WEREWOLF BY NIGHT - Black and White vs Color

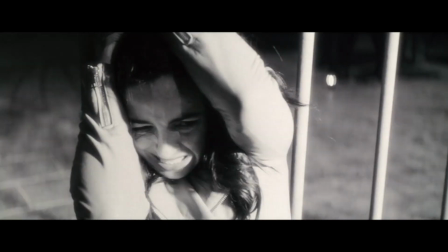518s
But while the special has some innovative stuff in there, there's also some fairly generic stuff as well in terms of the story and characters.
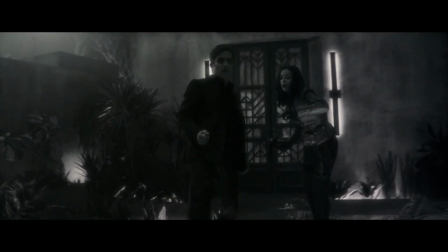525s
The characters are all pretty one-note, and their chemistry with each other is serviceable, but not really anything we haven't seen before.
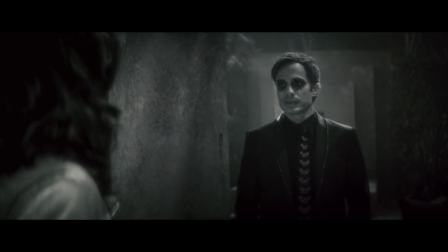532s
Jack Russell is a mild-mannered pacifist until the end when he becomes a bloodthirsty monster.
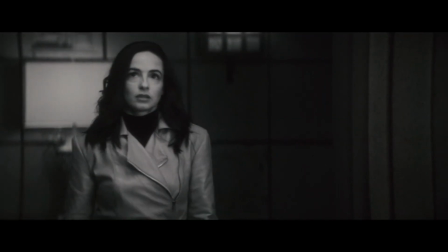537s
Elsa Bloodstone is a misanthropic cynic who has to reluctantly trust him, basically just a less interesting Jessica Jones.
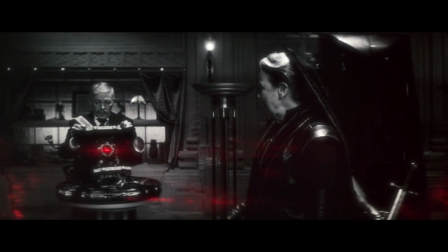543s
Farusa Bloodstone is a cult leader with a holier-than-thou attitude. Ted is a terrifying creature who's really just a big softy.
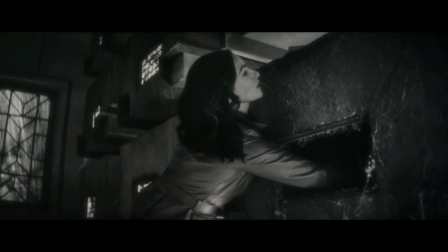550s
I'm not saying these couldn't be interesting character traits, but I'm not just generalizing.
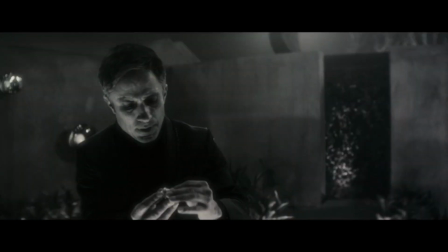555s
Those short descriptions are basically all they have to them, and they're not helped by the fact that their goal throughout the story isn't very well established.
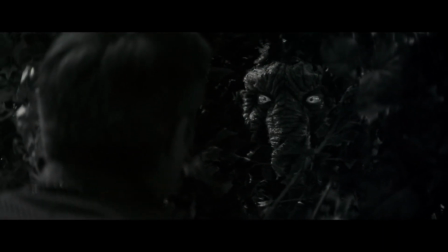563s
I mean, Jack trying to rescue Ted because they're friends, that's fine, that's perfectly understandable.
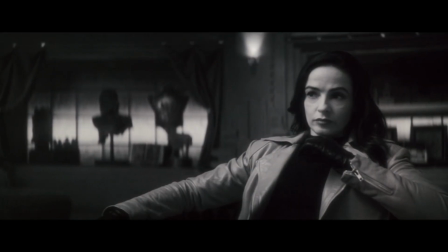568s
But Elsa's goal of acquiring the Bloodstone is never given much development.
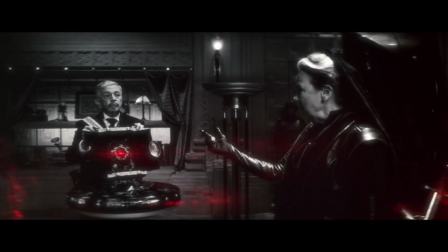572s
The Bloodstone is a textbook MacGuffin that serves very little purpose other than just giving the characters something to do.
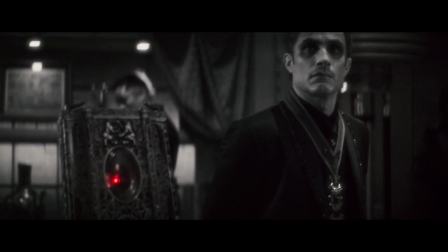578s
Supposedly it can grant all kinds of perks to whoever wields it, but we never get to see any of what that entails or even get to know what Elsa wants with it.
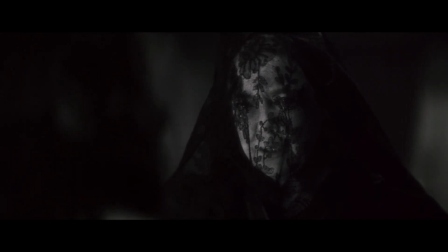586s What aspect of the Bloodstone are we after exactly? The strength that lends the protection.
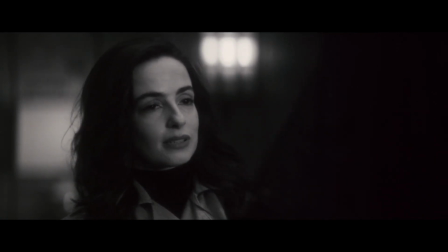592s Ruf, so what I do with it after I've earned it will be none of your business.
And none of ours either, apparently.
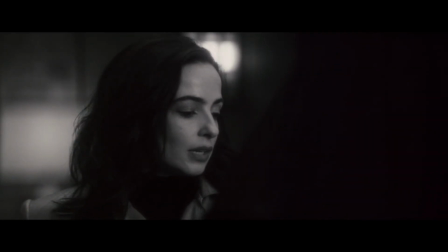598s
Come on, if you don't want this to feel like a MacGuffin then give it some perceivable importance to the characters hunting it.
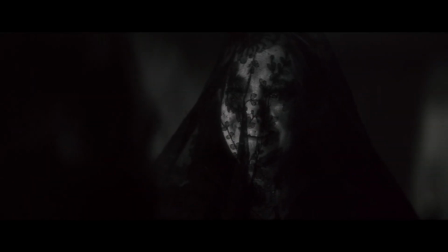604s
Like, maybe Elsa has a dying family member that she's trying to save, or maybe she's trying to use it to help the world in some way, or maybe she initially wants it for selfish reasons but at the end gives it to someone who she realises needs it more than her.
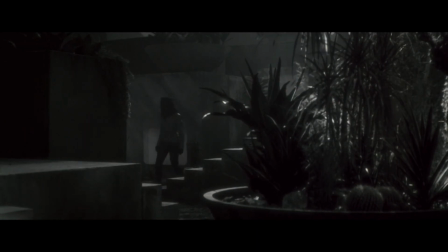616s
I admit these are very basic examples, but there's something at least, a good story could definitely come from those.
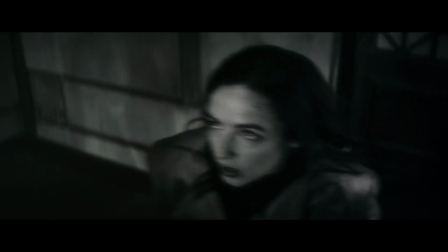623s
All we really get is Elsa saying this.
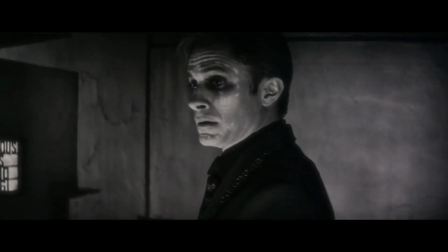625s I came to get the stones, I wanted to be rid of my dad, my stepmother, all of this, but good, now I'm stuck in here with some- oh, that's tight.
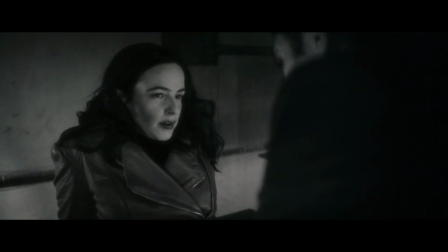632s
But there's little to no indication of what owning the bloodstone has to do with that. Surely if she wanted to be rid of her family she could just not turn up.
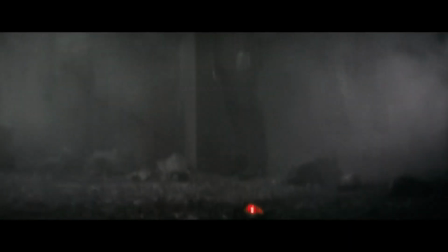640s
After all, she wasn't even invited in the first place. But to give the story some credit, the climax is actually pretty decent.
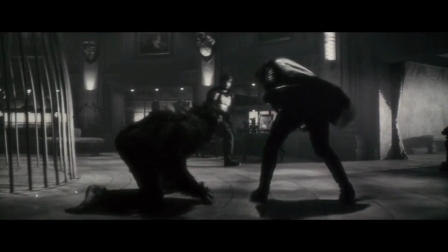646s
Jack and Elsa are get captured, only for Jack to transform into a werewolf and escapes by tearing his way through anyone that stands in his way.
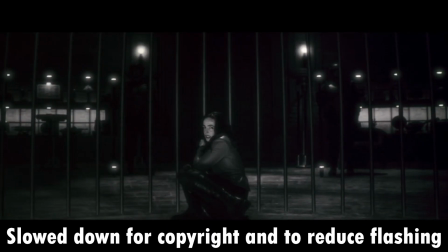653s
First of all, this transformation is an honestly pretty frightening shot and conveys so much with such little information.
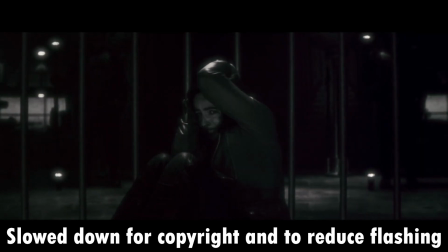659s
The black and white is at its best with flashes of light contrasting against the pitch black shadows,
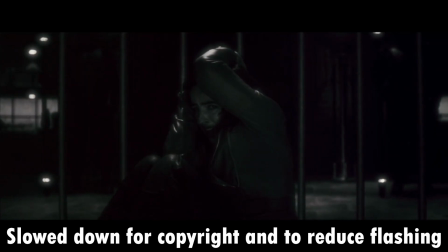664s
the restrained camera movement and lack of cuts which gives a sense of being paralyzed by fear,
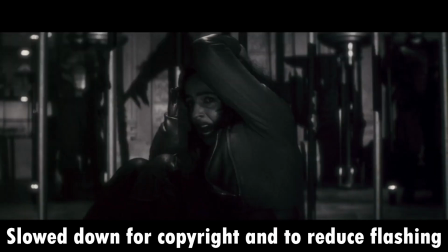669s
and even though we only get to see a shadow of Jack's transformation,
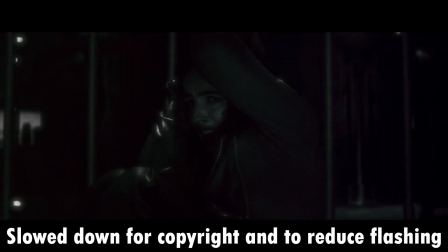673s
seeing Elsa, who's usually pretty calm and collected, being genuinely terrified by it tells us all we need to know.
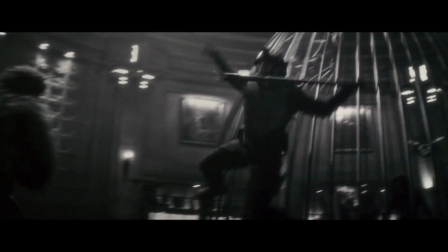680s
Admittedly, the action itself is just kind of passable. It's mainly just a lot of pouncing and slashing with not a lot of variety,
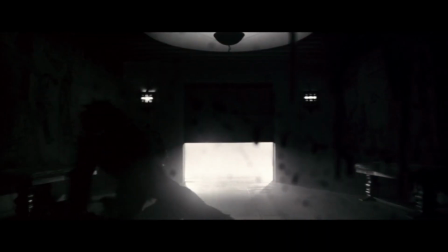687s
but even the surprising goriness of it gives it a bit of a unique feel from typical MCU fights.
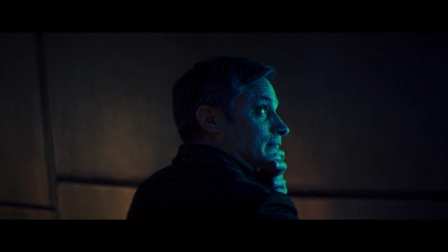692s
And honestly, that's kind of a good metaphor for the special as a whole.
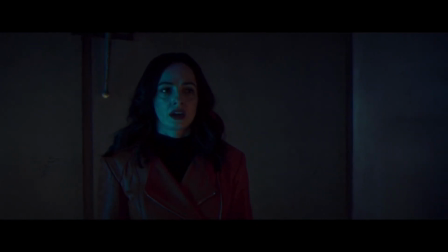696s
It's not amazing and it's not as groundbreaking as it could have been, but it's entertaining and compared to some other MCU properties that have been coming out in recent years,
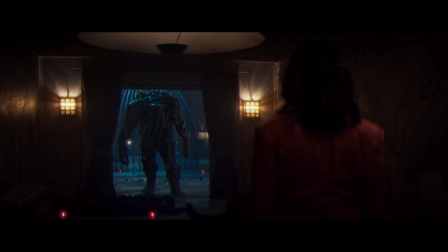704s
it feels like a creator's mostly uninhibited artistic vision. Although, in a perfect world, I do wish that all these pretty visuals were in service of a story that was more meaningful. As it is now, the novelty of seeing this in colour was the main thing that kept me entertained, because the story and characters on their own don't exactly stimulate unrepeat viewings.
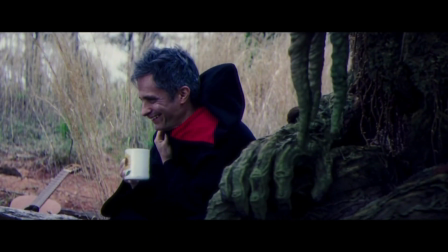721s
But hey, I did still enjoy my time watching it, and at the end of the day, that's all that matters.
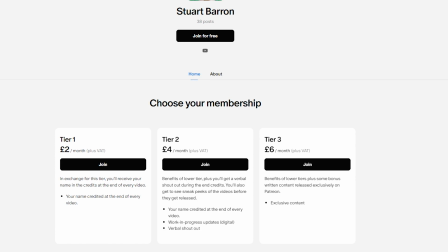725s
Anyway, if you liked this video, then consider supporting me on Patreon, where you'll get perks like your name present at the end of videos and early releases of future videos. Thanks for watching, and happy Halloween. He said a day too early. Whoops.